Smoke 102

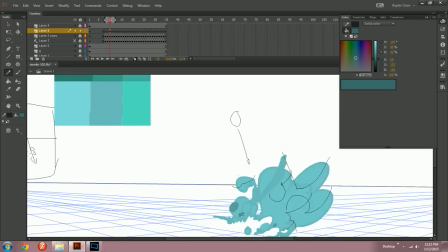[50:04]
103 is about big explosions that hold together. This is about little explosions.
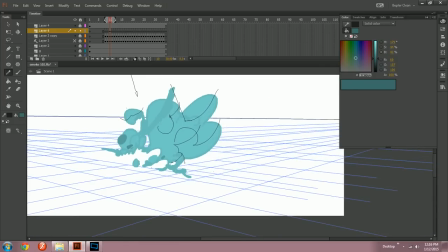[50:09]
Oh, I never even set the scale for this, by the way. Here was my basic idea when I started. this is about 1 foot.
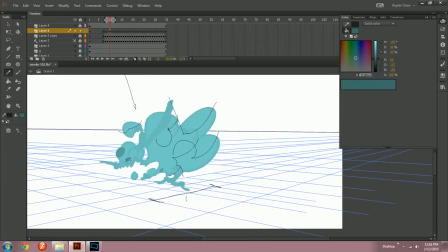[50:18]
About. So 1 foot is that distance.
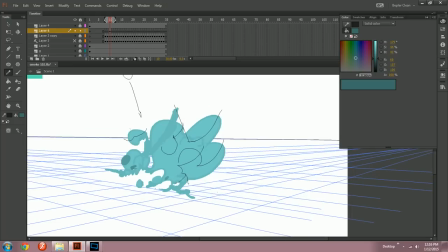[50:23]
So the whole thing is like at most,
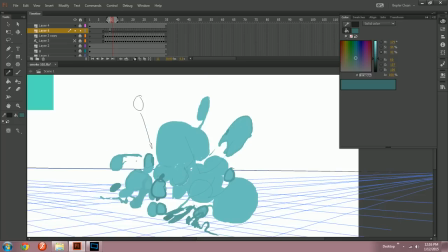[50:27]
I don't know, when it's still together right here, like 4 feet across from here to here.
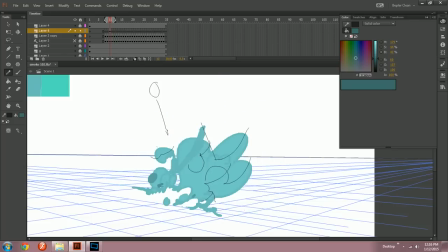[50:34]
You know, not a big explosion. I should have said that when I started. That would have made more sense of things. Because big explosions behave differently. Just like big lightning behaves differently than little lightning. Okay, so there. I put a little another bulge there because this one.
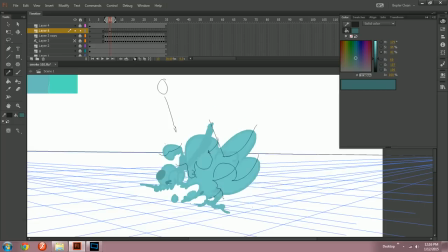[50:53]
That's what it's going to turn into. Just like that. So now, what do we got? What do we got? We've got one here. And then we've got one here.
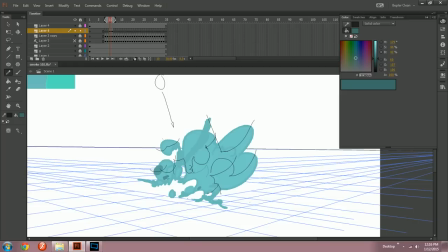[51:06]
And one there, but I think that is going to get all in the shadow of this thing, so I won't even worry about putting a little line there. This one, done, and this one, and then these guys.
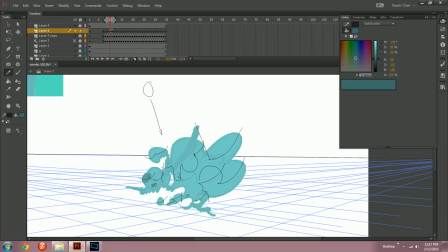[51:24]
Man, everybody, this is one heck of a tutorial. I wonder where the YouTube cursor is now.
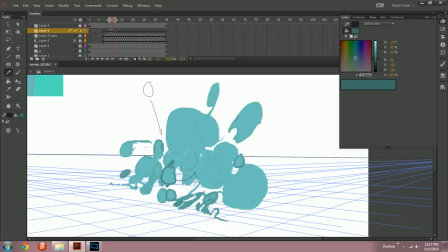[51:31]
That guy turns into this guy. So we do a little of that.
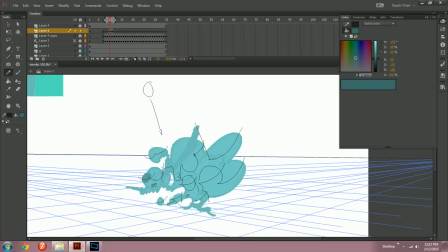[51:39]
And then a little bit of the shadow. Because here's the thing.
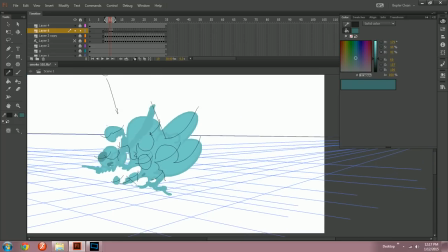[51:43]
This bulge in the explosion, the little, like, if you were looking at it from the side, it would be like a little poof like that.
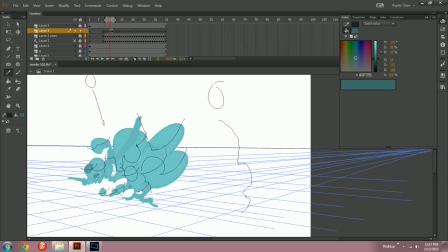[51:49]
And then the sunlight comes down onto it, you know, like this, right?
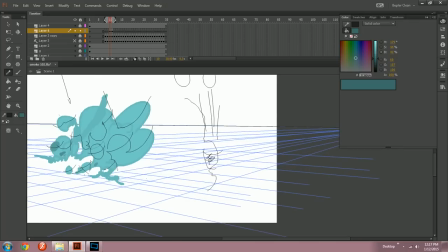[51:55]
Not only is it going to cast a shadow all in here, but it casts a shadow onto the stuff underneath it.
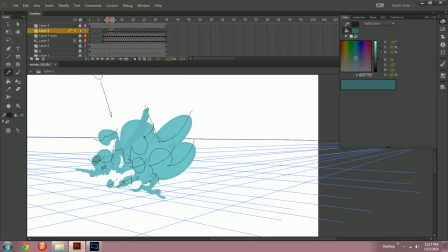[52:02]
So you have to draw that in, kind of like this.
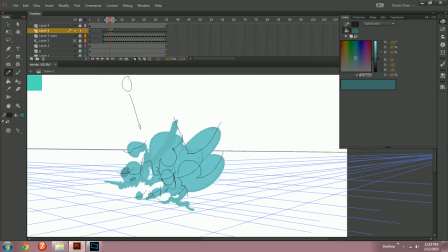[52:10]
Like it's just a longer version. But you can't just do it willy-nilly. You gotta know where you're putting it and why. Otherwise, you don't do it on the next frame, you know, proportionately.
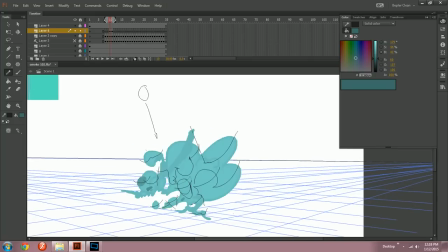[52:21]
And it looks odd. Alright, I'd say that's just about ready for the cooker. Do some of that. And then there. So just ignore all that.
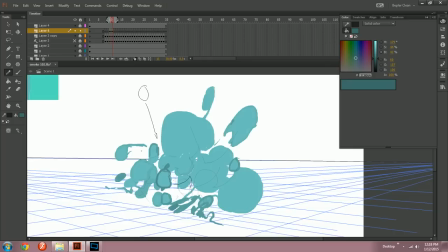[52:36]
Done. Alright. Let's get Shaden.
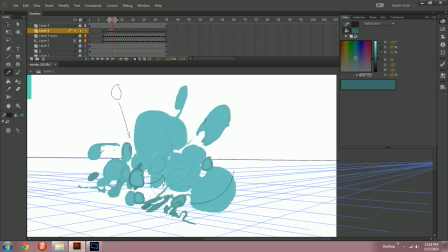[52:41]
The name is Braden. I'm going Shaden. My hair is made of braids and I have shades.
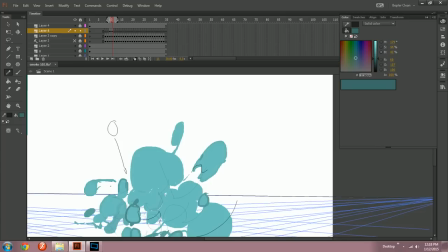[52:54]
Putting these shadows where they need to go, people. Why did I do that little bitty? I don't know. Add something interesting to this thing. You know, maybe this whole thing.
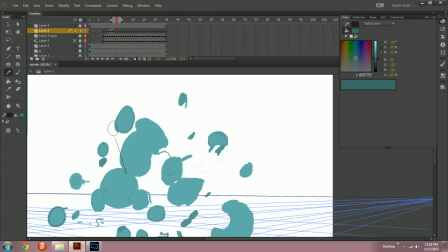[53:07]
It has a little bit of a slit going down the middle. And that might be the causation of this whole rupture here.
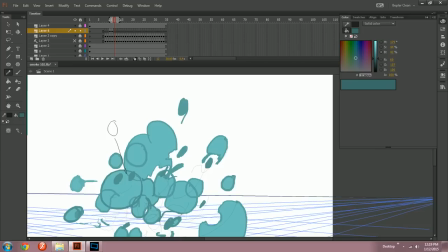[53:15]
Who knows? Sorry, guys. A little bit sniffly.
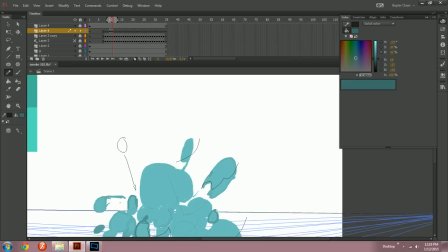[53:22]
Got a bit of the sniffles. Draw that. Make sure to draw these lines. These lines are important right there because it keeps... Like, you can draw this one and then you can, you know, make this dark. But this part is going to be light. So, you gotta separate it out.
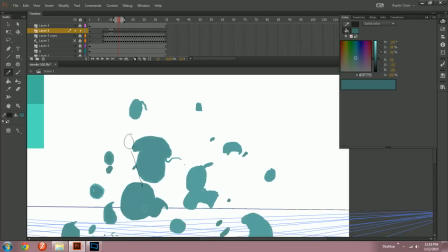[53:41]
So, this big bulge I made very specifically so I could do some of these kind of lines.
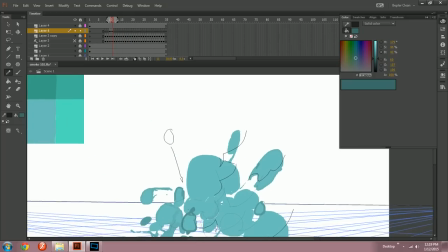[53:47]
See this? It's like a tiny little... Like, there's a bulge up here, but then there's another bulge over here. So, you get the opportunity to do a crease.
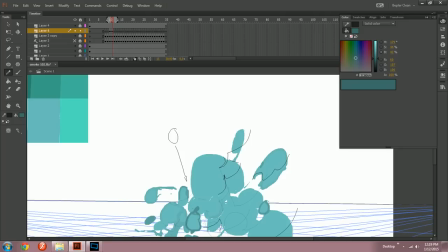[54:01]
This is a crease. This is a crease. In fact, they should lead into each other. Like that. Because it's where the shadows...